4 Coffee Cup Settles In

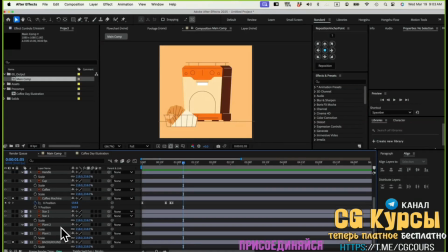(0:06)
Let's go to my plant here. Let me just pull up the plant here. I'll just do a solo button on both plants. So once the coffee machine come in, I want the plant to kind of reveal from the back and then wave down like this one here.
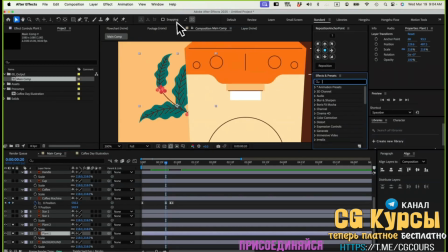(0:22)
Let me go to my effects and presets panel here, and then let's search for CC Bandit. Let me just double click on here. We'll just do a CC Bandit effects, and I need to set up the start and end position of the leaf.
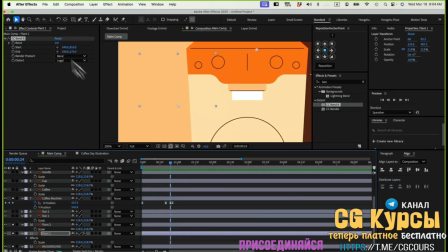(0:38)
So for the start, it has to be at the bottom of the leaf. So click on the start, set it here. This is going to be the bottom, and then the end would be the top. So I'll just do
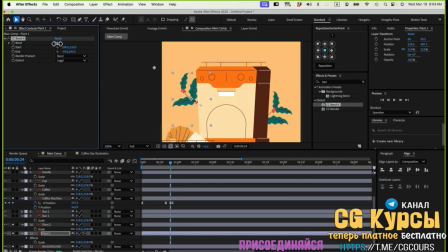(0:52)
here. And now I can actually just bend it like this. So for the end position, I'm not setting it to be really close to the leaf, because if we do that, it'll be cutting it off.
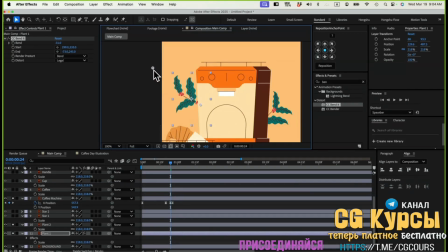(1:11)
So I need to pull this end position away a little bit more to reveal the whole area. Now that's good. So we want to animate these plants after the coffee machine is landing here. So maybe around this time here,
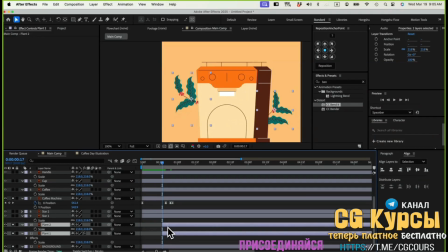(1:27)
I'll drag these two layers out forward a little bit more so that it's coming in from this time stamp here. Let's go to plant 1. I'll just add a keyframe for the bend. So at the beginning, the first original position, I want everything to be hidden behind the machine, and then go 20 frames.
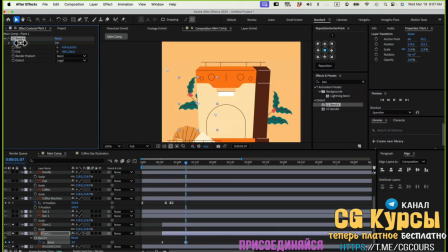(1:45)
I'll just reveal it like this. This is going to be my final position, which is 0. And let's go select 2 keyframes, easy ease, go to the graph editor.
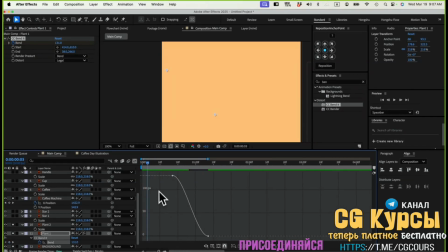(2:01)
So for the anticipation, we're not seeing at the start, so I'll just drag out an S-curve here. And then for the overshoot, in this case, this plant is really just, I want it to swing back and forth gently, so it doesn't have to be stopping.
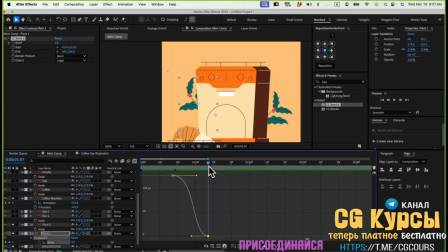(2:17)
So in this case, we're not doing a overshoot as a traditional overshoot. We're actually adding more movement. So it could be treated as a animation for this thing to oscillate back and forth. So I'm thinking maybe I'm going to add 10 frames, go for 10 frames instead of just traditional overshoot.
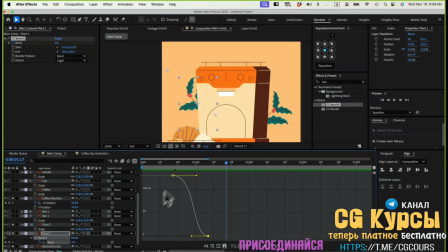(2:37)
We only do like 4 frames, 2 frames. I wanted to go over the position a bit more. We already moved forward 10 frames, add a keyframe here, and then I can drag this one down. So it's actually going over gently and then swinging back. So let me go to the timeline here.
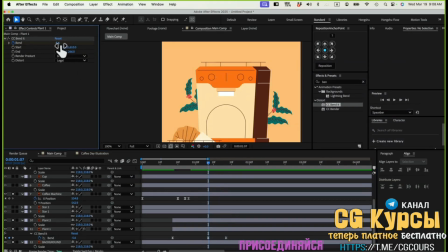(2:55)
I actually want this thing to maybe move a bit more like this. So move like this, and then go back to around here, and then maybe go forward a bit more, move down, and then go forward again, move up.
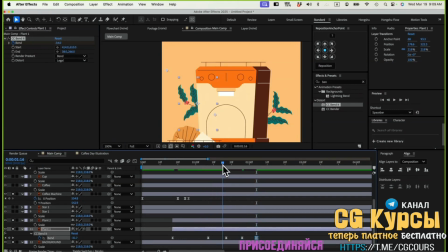(3:13)
It's just gonna keep oscillating in these values. See, that's even with 10 frames, it still feel too fast. So I need to move these keyframes out further away from each other so like we can smooth out the movement a bit more.
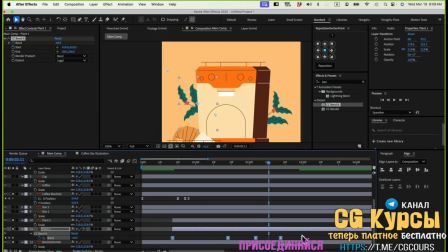(3:29)
I'm selecting everything and then hold down Option on the keyboard to drag this one, because for the plant, it's really gentle, it's moving really slow. So we want to spread out the keyframes so it's a timing difference. There's an issue over here. I think the value is too much.
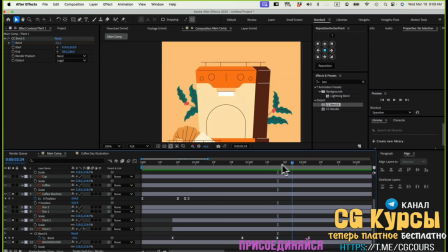(3:46)
So over here, from this value, -31 to -56. So this value here is too much. So let's go maybe like -40 or something. And then the final value.
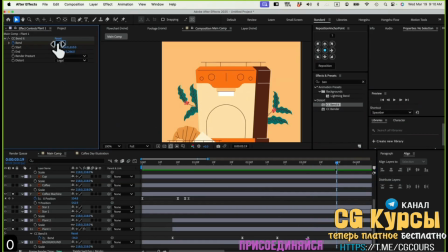(4:00)
So we're not stopping at 0 in this case, because when I put it to 0, I feel like this 0 is not going to be my final position. It looks weird here. It still not feel rested. So the final bend position might be around
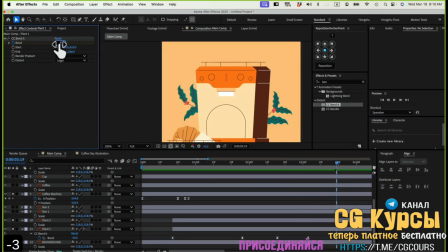(4:18)
-34, or like let's do -30, 38. I don't know. Maybe that's going to work. And I'll pull these frames back a little bit more to close the gap over here in the first 2 keyframes.
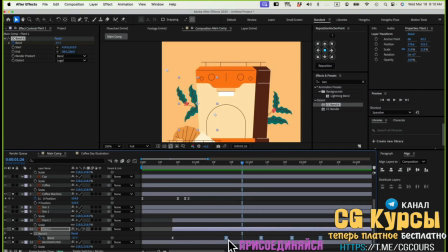(4:34)
I still feel like maybe when it comes in, it's still too fast. So still, I need to pull these one back. And then we can go inside the first 2 keyframes to make sure my S-curve is not too exaggerated.
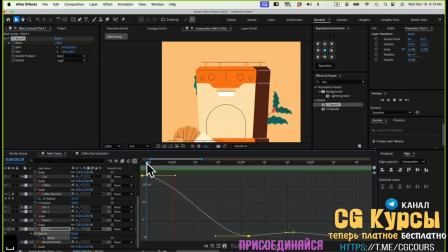(4:48)
Just pull these one back so we can have a really gentle, that's pretty gentle.
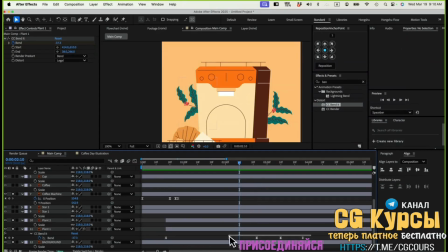(4:53)
So after I change the curve, maybe in this case, I can move this one back to close the timing a bit more. So now, I think that looks okay now. So it's just going down here, and then slightly moving.
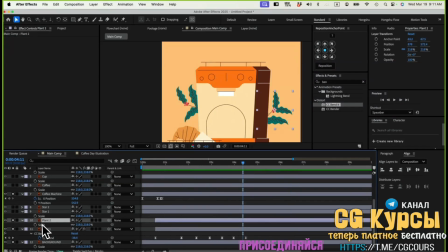(5:09)
That's good. So that's the case. Let's just quickly do the plan 2 here. Let's just do the keyframe first, and then let's copy the easing. So in this case, I'll just do a bandit, and then the start will be the end of the plant, and then the end will be the top, the tip.
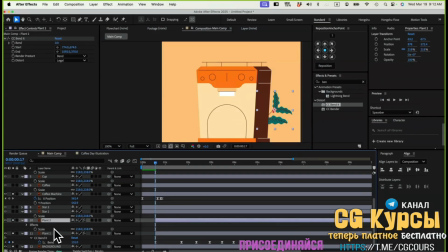(5:28)
And then for this one, I'll do a keyframe over here at the beginning, hit U on the keyboard. Let me just pull this one all the way back. I need to move the position in a little bit more, like this, and then
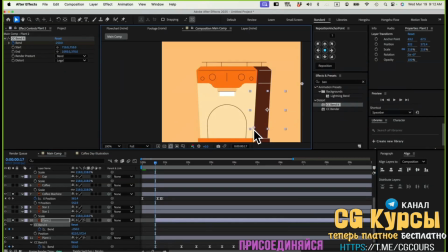(5:46)
change the start over here. Okay, if I pull the start over here, it's going to be hidden. We already have the banded, and then for the first frame here, I'll just shoot it outside like this, go back a little bit, come forward a bit more, slightly just resting in position here.
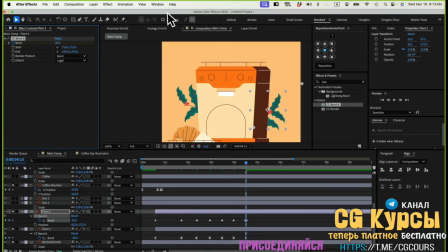(6:09)
Okay, that's cool. And then let me go to my ease copy. So I'll just copy these values and paste in the value on these keyframes. Yeah, I think that's okay. That's pretty cool. That feels more natural, right?
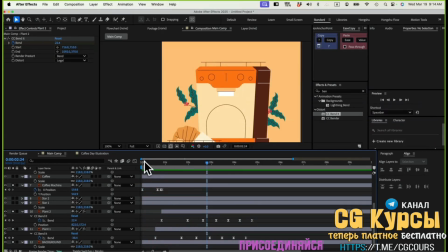(6:30)
And now you can tell like a lot of the things we do, they're all just kind of like related.
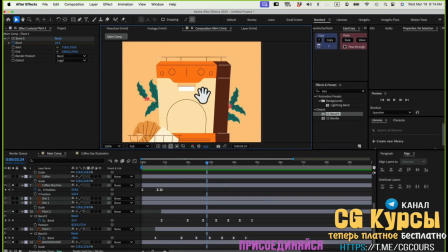(6:36)
So it's a set of workflow that you can actually apply to a lot of different things, even in various settings. For example, we have the same kind of animation on similar objects, and then once we do an offset, it's actually making it look more realistic. So I like this thing here that's waving back and forth. That's pretty cool.
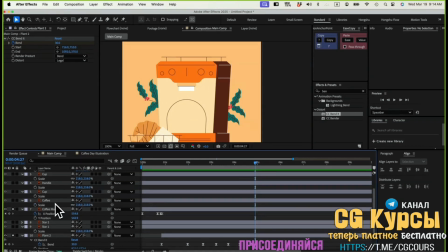(6:54)
I'll call that done for the plant. And now let's do the cup here. Let me pull this one, add in the cup.
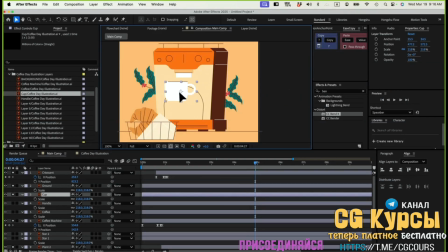(7:02)
We have the cup here, and then for the cup, I wanted to just go in from here and then land here and then get some coffee and then move out of the way.
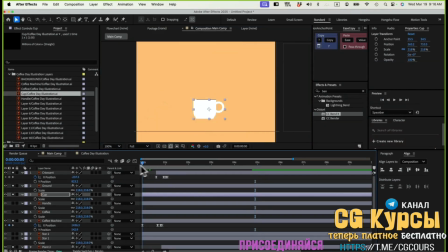(7:11)
So if we analyze that motion, we have coffee machine come in, plants come in, and then from this point, maybe I want the cup to come in.
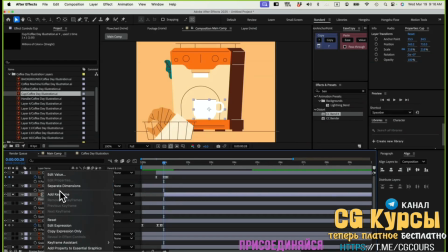(7:21)
So I'll go to P for position, go right click, separate dimensions, go to reposition anchor point to be at the bottom of the cup. And also I want it to move slightly to the left so that it's in the center of the cup instead of the center of the layer.
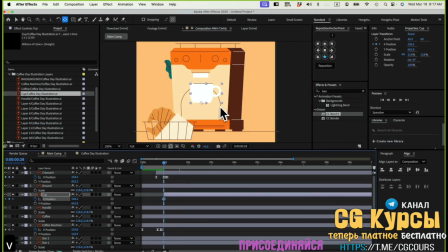(7:39)
Now that's good. So let me hit a keyframe on X position. At the beginning, it's going to be outside. Go for 20 frames. Go here. It's going to be coming in like this. And then we'll do a Y position.
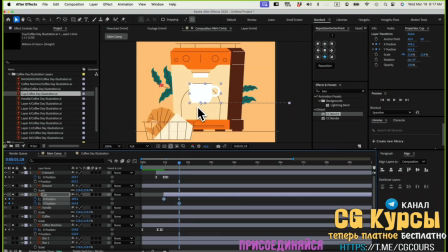(7:55)
Hit the Y position. At this point, I want it to drop down, stayed here. So let's do 10 frames because it's traveling a short distance in this case. So 10 frames coming, drop down. And then that's going to be my full animation for now in this portion.